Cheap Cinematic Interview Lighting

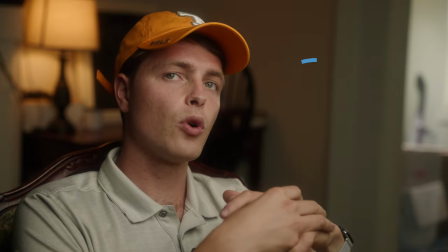247s
Again, that practical just makes it feel warm, makes it feel a lot more inviting.
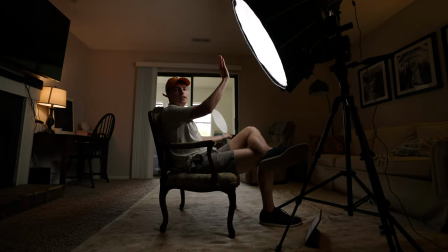251s
Okay, we're gonna, so looking at this camera, as you can see, this aperture light is remarkably close to me.
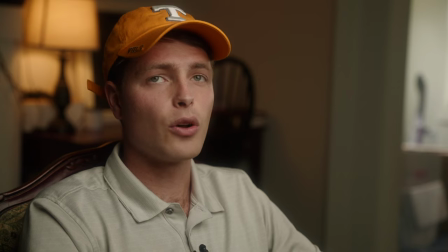258s
We are at 12% on this Amaran, and so whatever light you're using, even if it's less powerful,
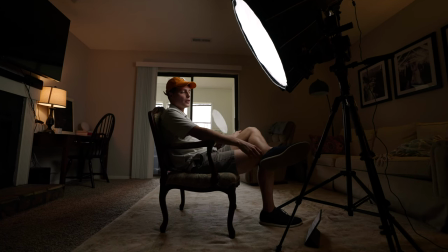265s
less, doesn't have as much lux output, you're gonna be able to get the job done because you want this as close as possible and that just creates a really nice soft look on my face.
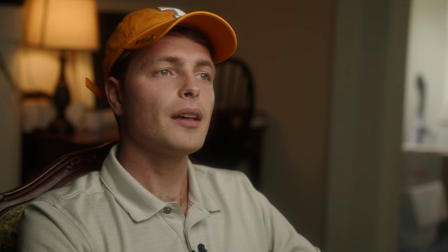276s
I joked earlier about the ring light but a lot of times people will not have as big of a source.
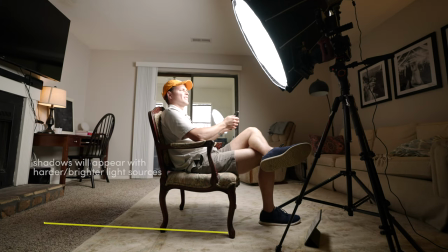283s
They'll shoot the light way brighter than it needs to be and it causes shadows you can't quite tell.
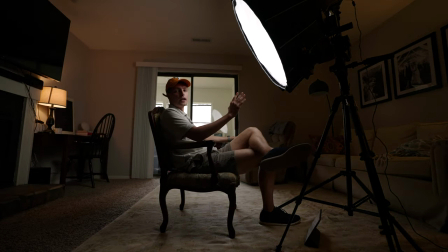290s
So you want that as close as you can and again on the side that makes sense where the window light would be coming in and you want to get your camera on the other side.
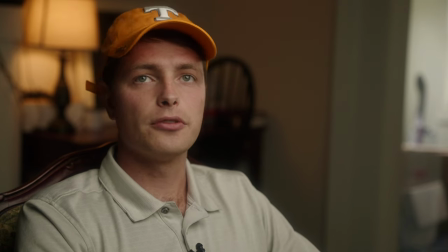300s
And so I've just angled it. This is just, you know, you just play around with it. You angle it to where you get this Rembrandt lighting.
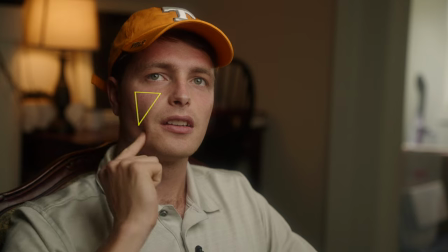306s
You can kind of see the triangle on my side of the face. It's hard to draw, but you can kind of see that triangle light.
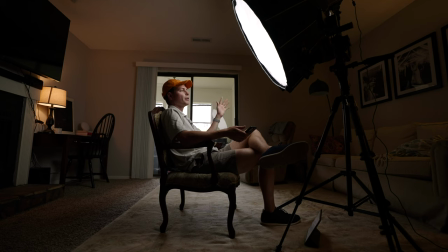313s
Just because you have the ability to go brighter doesn't mean you should.
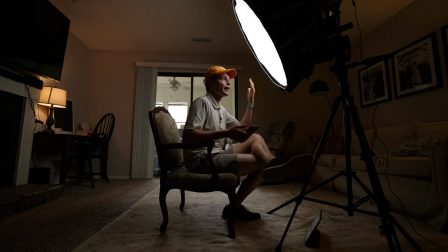319s
You want this light to be as close as possible and honestly turn it down as much as possible because,
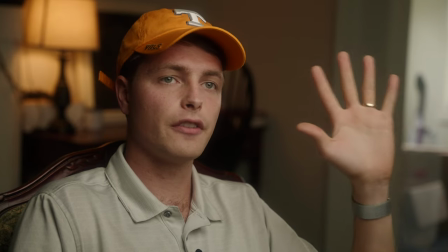325s
or, you know double diffuse it or you just want this diffuse light as close and as big
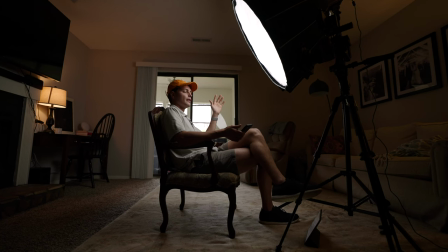332s
as possible as close as and then really as low as you need as as possible okay
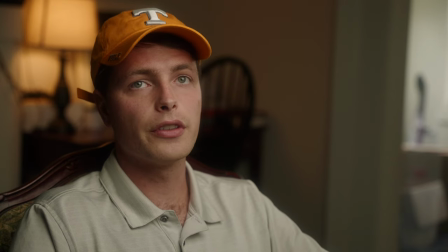338s
now is this image perfect no there's there's flaws to this but
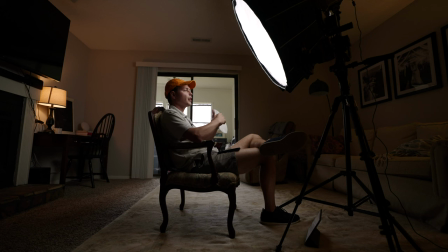343s
it's one light we're learning I think any client's going to be happy with this but really I just wanted to give you a cinematic looking image for cheap and something that is going to help you have some pretty nice-looking shots
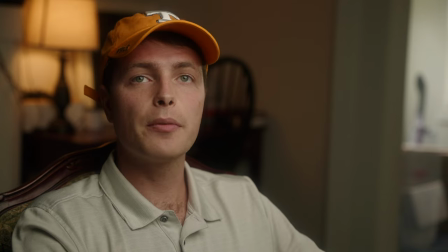356s
for some of those first big jobs that you're doing. Here's some things to keep in mind if you've got one light. Shoot in a room that has window.
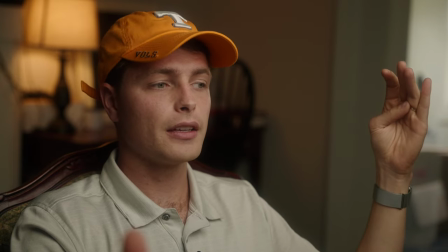363s
Window is going to add some just extra ambient light, make it not look so dramatic. It's gonna be something that you can motivate your key light for.
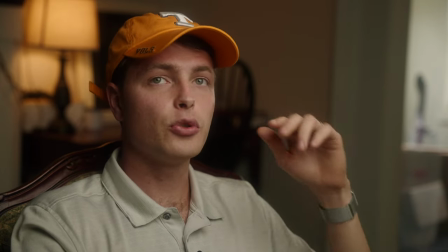372s
You want to make sure you're shooting shadow side.
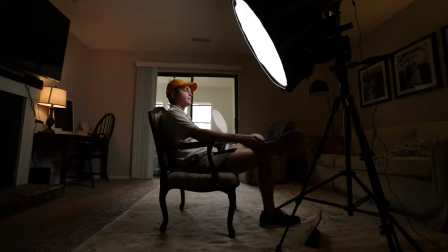375s
You want to try and find a practical that you can get in the image yeah don't overthink it um play practice you know do this at do this at home find find somebody maybe you can find somebody to help you out i i couldn't just with when i could film i think it
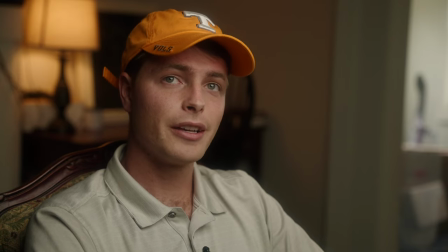389s
looks cinematic-ish you know i'm a little biased but but yeah